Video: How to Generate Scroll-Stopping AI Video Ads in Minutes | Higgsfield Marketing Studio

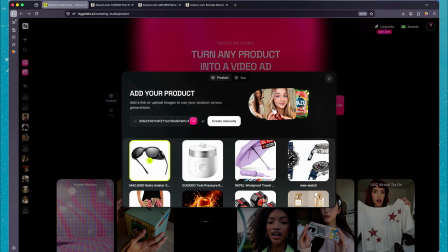These have very distinct metal side shields, which is exactly what we are going to highlight. For the creator, I am selecting TAE from the roster.
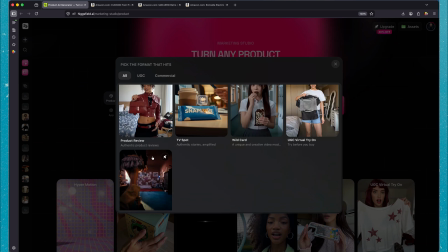For the video format, I am keeping it set to a standard product review. Now, look at the hook section.
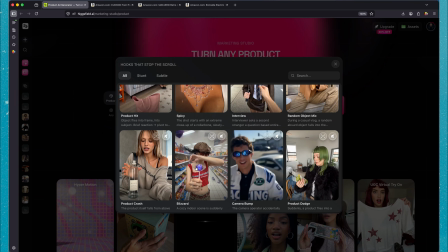I am selecting the Blizzard template, which gives us the base physics of a strong storm.
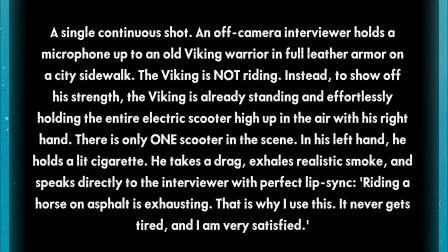But here is where the custom prompt comes in. We don't want snow, so we have to override the defaults. I specifically instructed the AI to turn those standard particles into a powerful sandstorm, with the sand visibly deflecting off the protective side shields of the glasses.
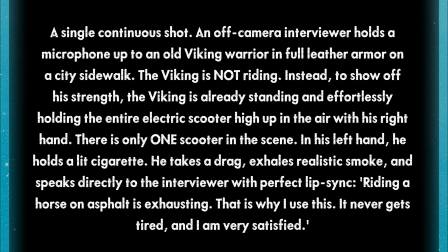I instructed the engine to have the wind suddenly die down halfway through so Ta-A can calmly remove the sunglasses and deliver his lines.
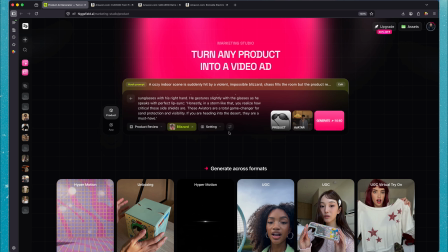Before hitting generate, I'm also locking down the technical configuration. Just like we did in the first ad, we are keeping the aspect ratio at 9:16, the quality at full HD 108p, and the duration locked at 15 seconds. You'll also notice I am not selecting anything from the setting dropdown.
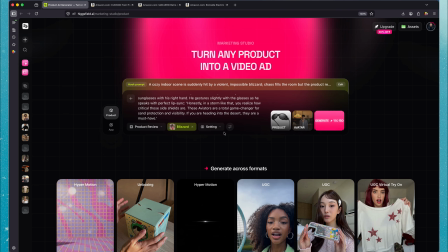I want the AI to rely entirely on my custom prompt for the environment to avoid any automatic presets. We are testing heavy particle physics, wearable mapping, and a dynamic weather transition all in one shot. Let's hit generate.
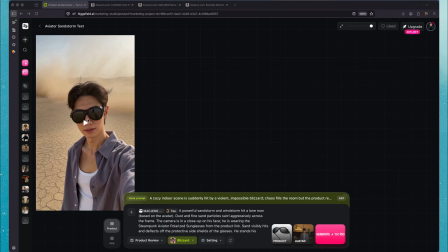Let's look at the result.
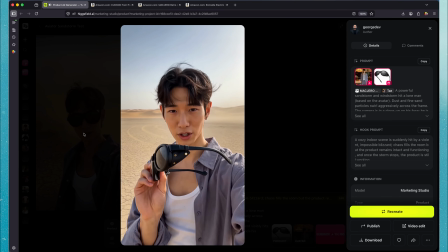Honestly, in a storm like that, you realize how critical those side fields are. These Mach Giro aviators block sand from every angle and keep your vision sharp.
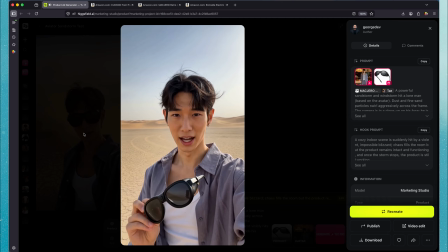If you are heading into the desert, they are a must-have.
The environmental transition is super clean.
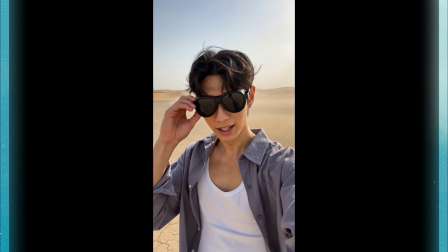The sand particle physics look incredibly realistic,
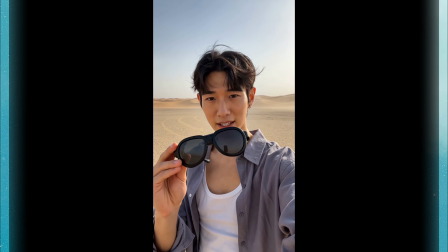and the way the AI mapped those specific aviator sunglasses onto Tay's face is flawless.
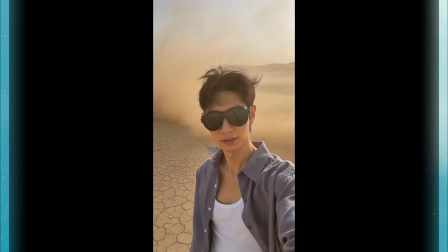When the storm stops and he calmly takes the glasses off to deliver the lip sync, it creates a highly professional, cinematic feel.
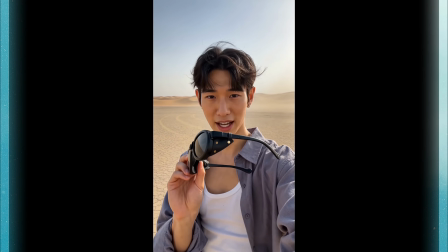It really looks like a high-budget commercial shoot.
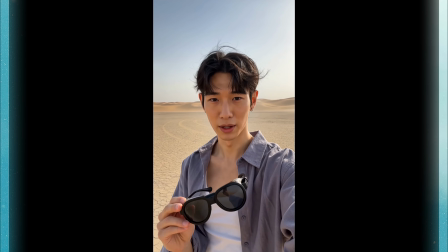If I had to give one piece of constructive feedback for the AI on this specific generation, it's about the wind direction.
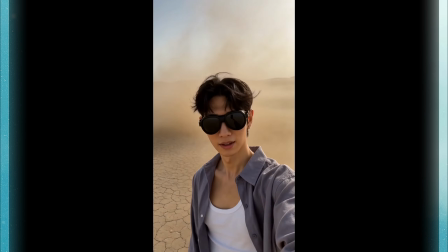The video is great, but to really demonstrate the product's value,
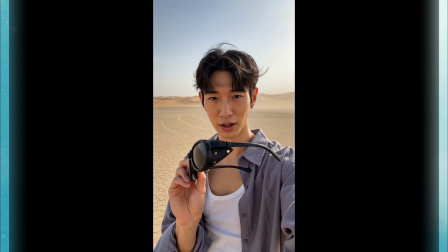it would have been slightly better if the wind and sand were blowing directly from the front, hitting his face head on.
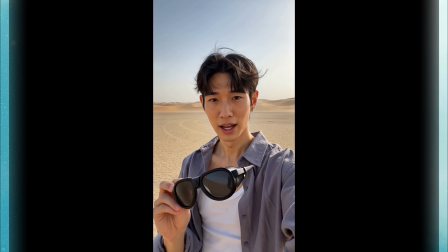That would have showcased those side shields doing their job perfectly.
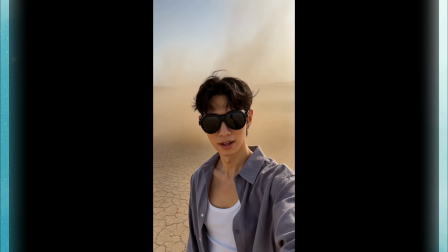But even with that minor critique, the overall vibe, the visual fidelity, and the execution here are really good.
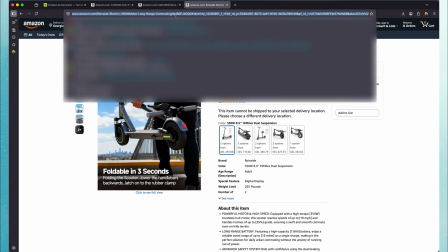Let's load up one more product. For this third test, we are going for pure, absurd visual contrast.
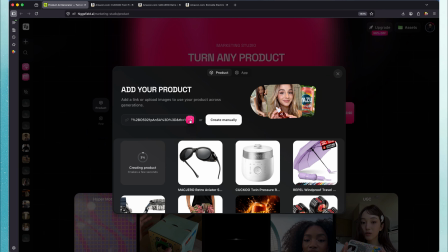I'm dropping in a link for a roadside electric scooter, and for the creator, I am selecting Eric.
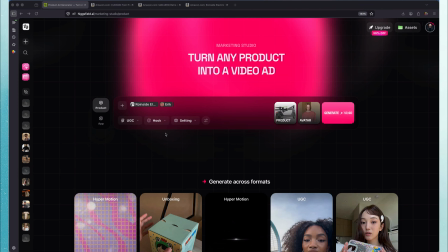For the setup, I am using the interview hook.
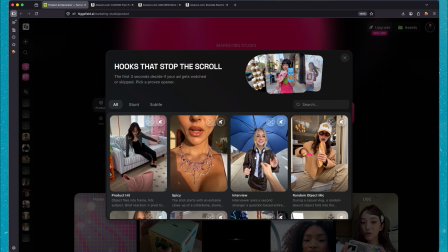Man-on-the-street interviews are incredibly popular, but we need something that stops the scroll immediately.
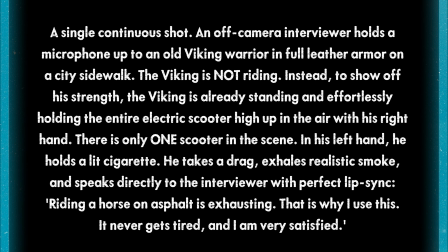So I wrote a highly specific custom prompt to drop a Viking warrior in full leather armor right onto a modern city sidewalk. But here is an important technical trick for AI video generation. If you ask the model to do too many sequential steps, like riding the scooter, hitting the brakes,
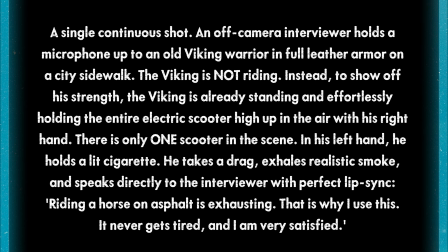stepping off, and then lifting it, it will usually break or hallucinate duplicate objects. To fix this, I used negative constraints. I explicitly wrote the Viking is not riding, and there is only one scooter in the scene. We forced the engine to start right in the middle of the action.
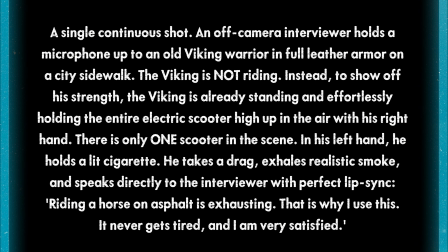The Viking is already standing there, effortlessly holding the entire scooter high in the air with one hand, taking a drag from a cigarette in the other. Once again, I'm keeping the technical settings consistent with our previous tests. Aspect ratio at 9:16, quality at 1080p, and duration locked at 15 seconds.
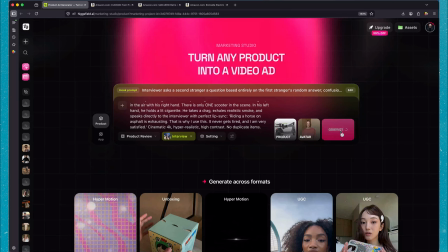Let's hit generate and see if the AI can handle this physical setup. Let's look at the result.
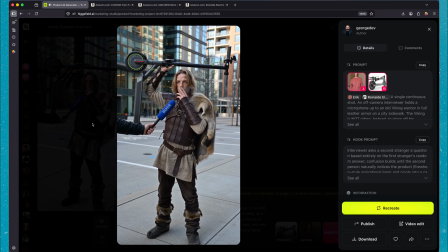Riding a horse on asphalt is exhausting. That is why I use this. It never gets tired, and I am very satisfied.
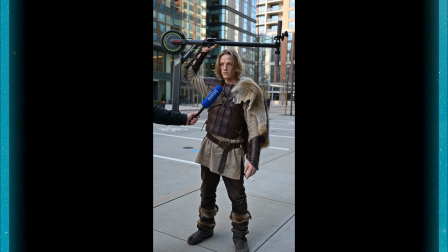All right, let's break this down.